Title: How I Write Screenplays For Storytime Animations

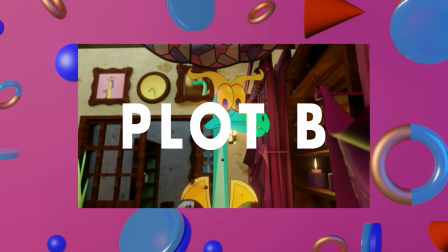Plot B is mainly set at the accountant's flat, whereas plot A is based in Boris's shack.
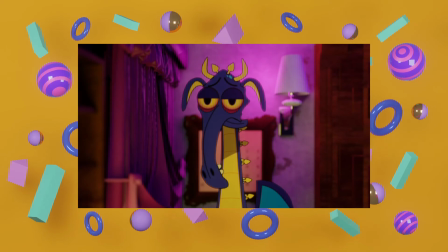The locations in Culpamland show the difference in social classes, a clean studio flat versus a slum shack.
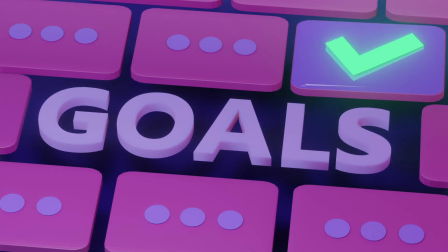Subconsciously, the viewer can make assumptions on the character's goals, beliefs, and values, which leads to the next segment.
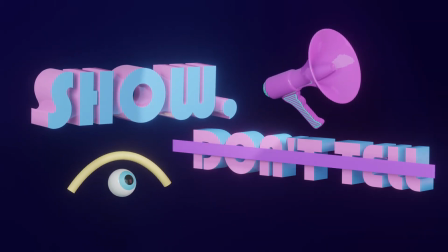Show, don't tell. Screenplays, especially animations, are a visual medium.
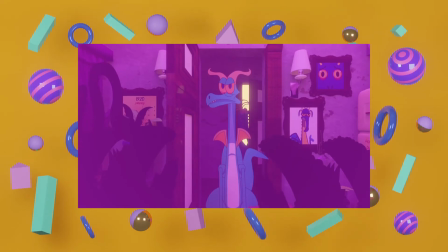Don't make the characters say that they are angry, show it.
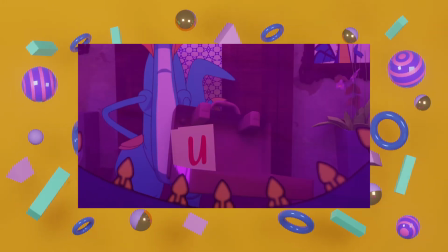Having offbeat moments to show and don't tell can have more of an impact than a line of dialogue.
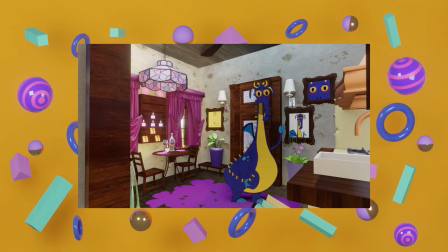After Matisse changes the general decor in the studio flat, the boyfriend's expression says it all.
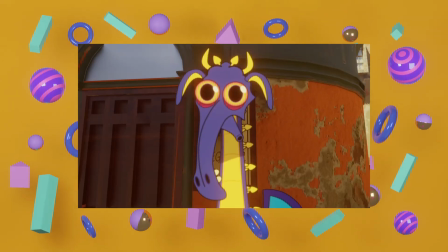Plot B starts off in the sunshine. The dragon's optimism is highlighted through the weather.
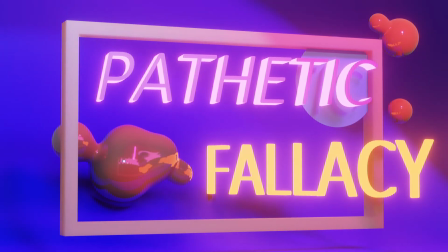Pathetic fallacy, where the character's emotions are personified through weather or objects.
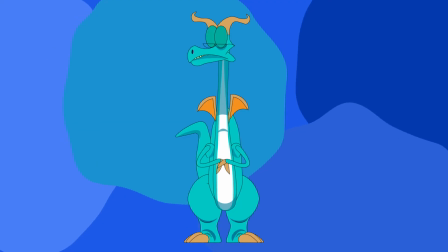Colours are allocated to characters. Blue to the accountant, purple for Matisse, leaving yellow with Boris.
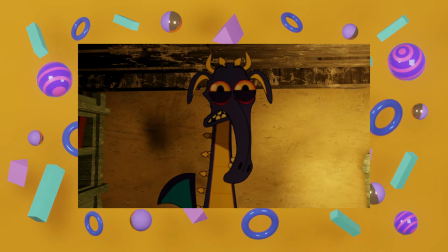Throughout the episode, Matisse changes the studio flat so that purple is the most dominant colour.
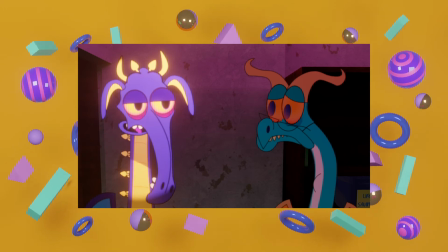This shows how Matisse is slowly in control of the domain. He values his idealistic goals more so than maintaining the relationship.
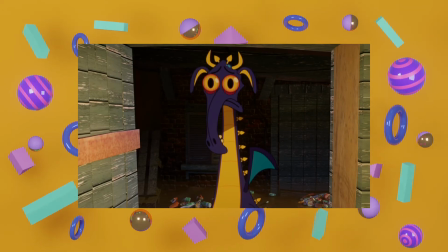When the scene is set in Boris's shack, the prominent colour is yellow, the opposite to purple.
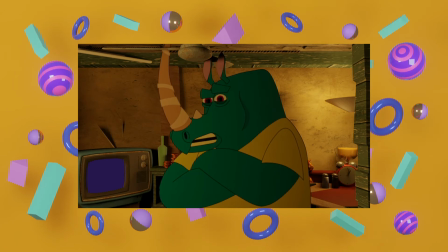This shows that Matisse doesn't belong in this location.
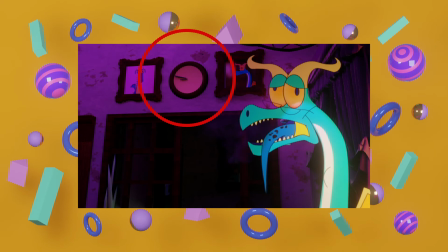A small detail to take account of is this: the clock and two portraits of the characters.
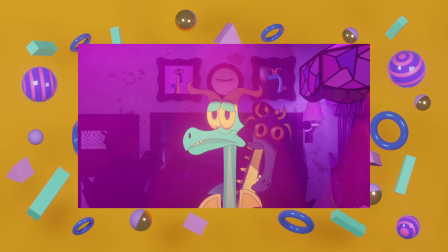Whenever the screenplay is focusing on a particular character, the clock's hands point in their favour.
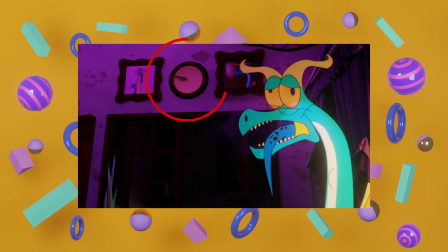For instance, at dinner, the lights are purple, and the hands point towards Matisse's portrait as he is in charge.
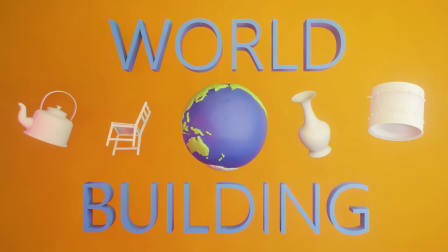Allowing the environment to display information to aid the story will prove beneficial for world building.
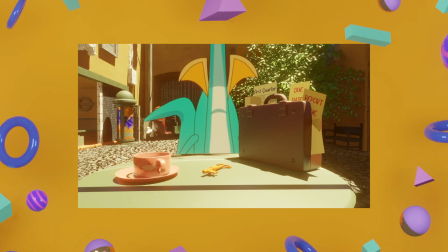Throughout the episode, there is a recurring piece of information. The report is due.
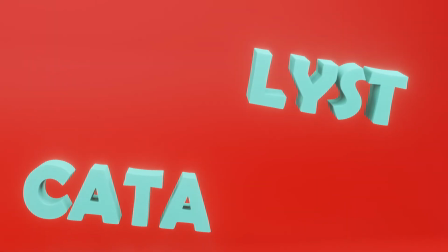This acts as both foreshadowing and the catalyst. A catalyst is the inciting instant, the action or event that changes the story.
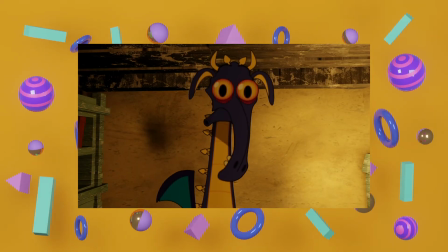Matisse incited the end of the relationship due to the house party and the foul report.
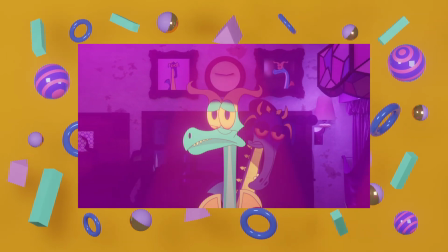To further stress the effect of Matisse's actions, the accountant gets fired. The phone call is pivotal, as it acts as a point of cohesion.
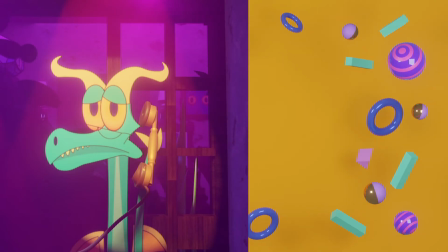The boss describing his reasons for firing the accountant also correlates with how the accountant feels towards Matisse.
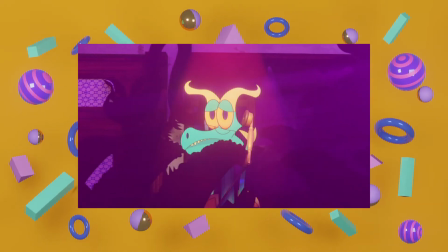You have embarrassed me, the company, and most importantly, you.
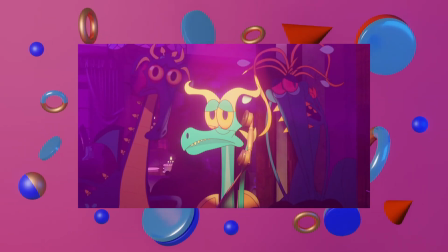Matisse has humiliated his boyfriend in front of his neighbors, friends, and strangers.
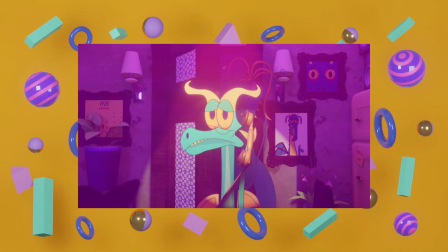I have no choice but to terminate your contract effective immediately.
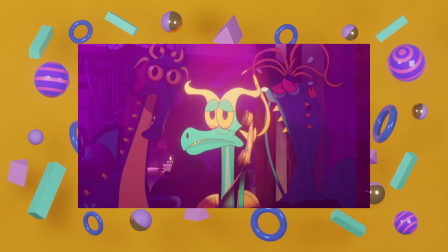The relationship has ended.
And to think I was going to promote you.
To take the relationship to the next stage.
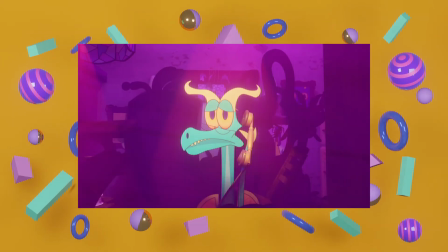I should have never let you deal with the company's finances.
Matisse should not have dealt with the report.
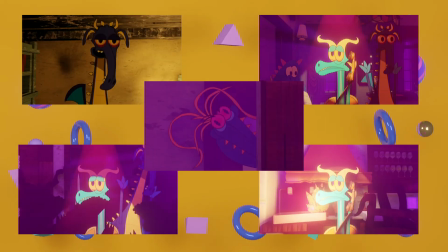Notice how throughout this monologue the environment is in sync. Show don't tell is explored even further here.
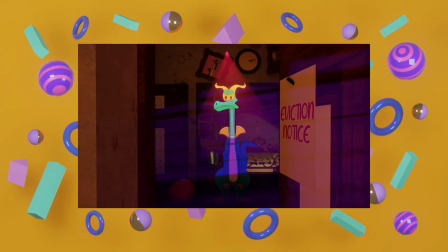The eviction notice stands as a symbol for the end of the relationship. The silhouetted characters situate themselves around the flat.
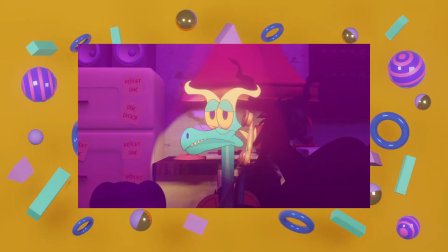These are strangers according to the accountant. The briefcase is set on fire. He is being fired.
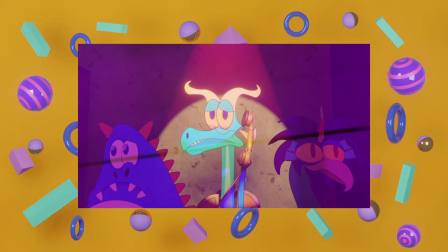The framed photo of the couple falls, implying the end of the relationship. At the end of the screenplay, these questions should be answered.
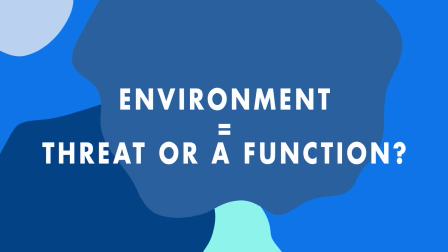What were the characters' wants and desires? Does the environment pose a threat or serve a function for the protagonist?
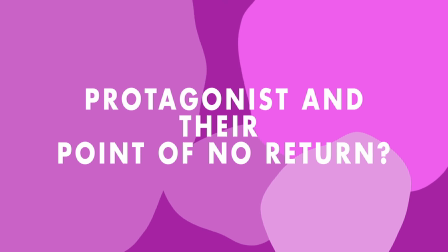When does the protagonist have their point of no return? Does the audience want their protagonist to win?
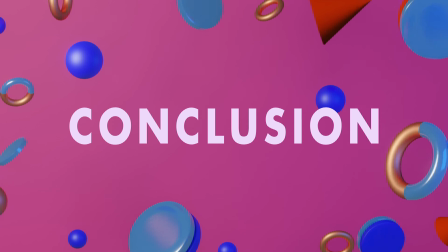To conclude, understand your characters' wants and their desires.
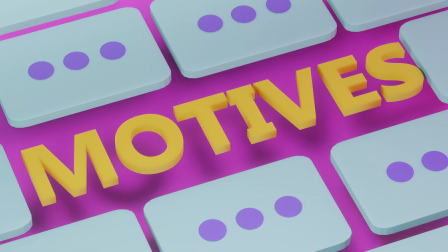Set their goals, beliefs, and motives. Ensure that every character has a different value.
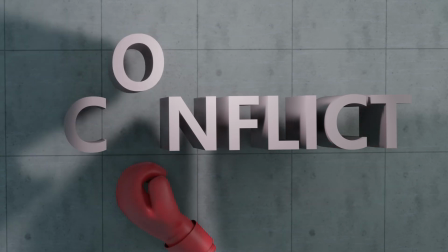This will introduce conflict. Once you have figured out your character's motives, set a goal for them to achieve.
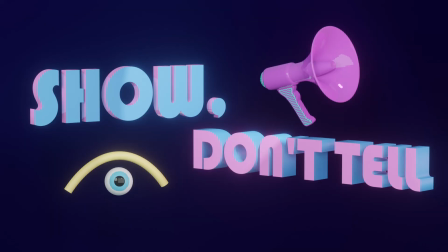Show how the environment is being affected by their actions. Use show, don't tell, with certain emotions, motifs, and pinnacle moments.
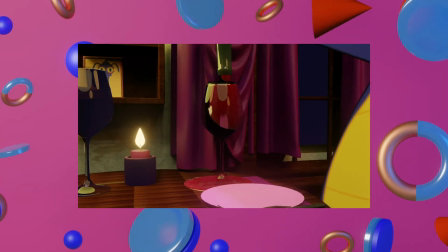Most importantly, make the characters likable so the audience will want to follow their story.